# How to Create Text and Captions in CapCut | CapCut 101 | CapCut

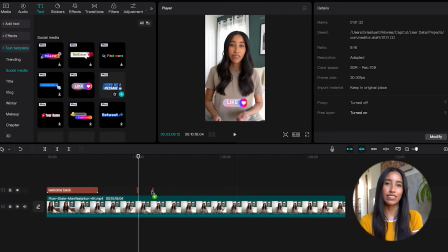[4:08]
You can easily remind people to like, subscribe, and comment using these. To use these, just drag them down to your timeline like you would any other effect. And if you want to change what they say, you can do this in the text editor on the right side. I feel like the cool part about the text templates is that a lot of them are already animated, so you don't have to do that yourself. It can save a lot of time.
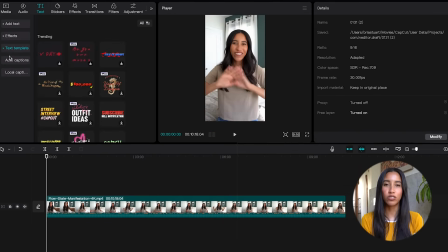[4:27]
Finally, let's talk about one of the most important elements in social media videos, captions. Adding captions to your videos is a great way to make sure that your content is accessible to people who are hard of hearing or to people who just have their volume turned down on their phone. It could be the difference between someone watching your video till the end and swiping away. They can also be a really great way to keep your audience engaged.
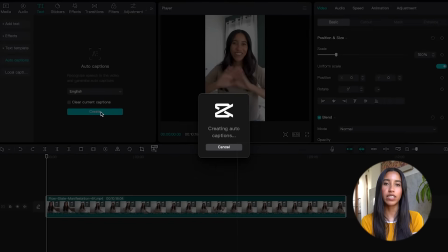[4:46]
I'm gonna go ahead and add auto captions to my video here, and I can do this in several different languages.
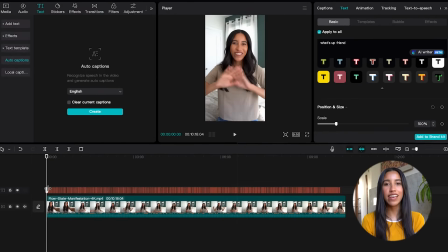[4:51]
When I click into my captions on my timeline, the text editor opens on the right. Here I can change what the captions are saying. Sometimes I'll censor words or change the spelling of a name that the captions didn't pick up on. I can also change the look and feel of my captions just like I can with any other text. But things get more interesting in the templates tab.
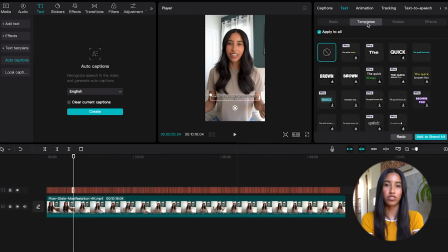[5:09]
Here, I can change the way that the captions show up on screen. This is where keeping your audience engaged comes in. If you have captions that are moving quickly or just look different from the norm, this can keep your viewer engaged with your content for longer. Anytime you have something on screen that's constantly changing, your viewer retention is gonna go up.
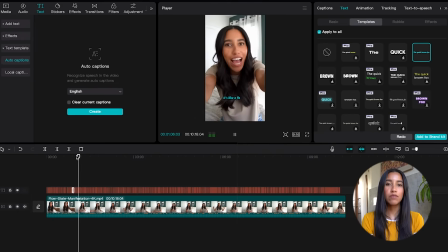[5:27]
So let's just say I use this captions template. You can see that my captions now type up instead of showing up all at once. Adding this simple movement makes my video more dynamic. But let's take it a step further and head to the captions tab above this.
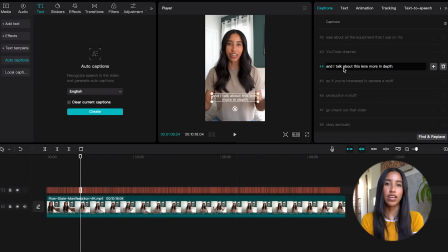[5:40]
Here are all the captions in my video without any effects or template. I can break these up so that everything in my captions shows up word by word or line by line. And you can see that when I break them up so that only one or two words are showing at a time, the pace of my video quickens.
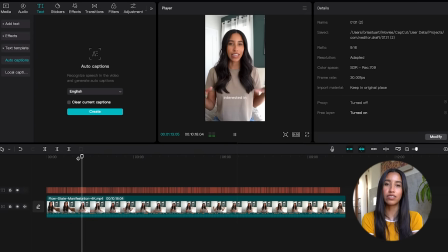[5:55]
Take a little scroll through TikTok and look at how big creators are using captions. You'll notice that a lot of them break them up this way to increase their viewer retention. Just wanted to throw in that little pro tip, okay? Definitely try it out and let us know how it goes. If you prefer to create your captions outside of CapCut, you can always upload them in the local captions tab over here. So there you have it, the ins and outs of text on the CapCut desktop app. Are there any particular text templates or effects that you're feeling lately? What are some hacks that you're using for your captions? Let us know in the comments. Also, definitely let us know what you want to learn about next. And with that, I will catch you in the next tutorial. Bye. The fun doesn't stop here. Hit that subscribe button and join the CapCut crew. Your passport to editing awesomeness awaits.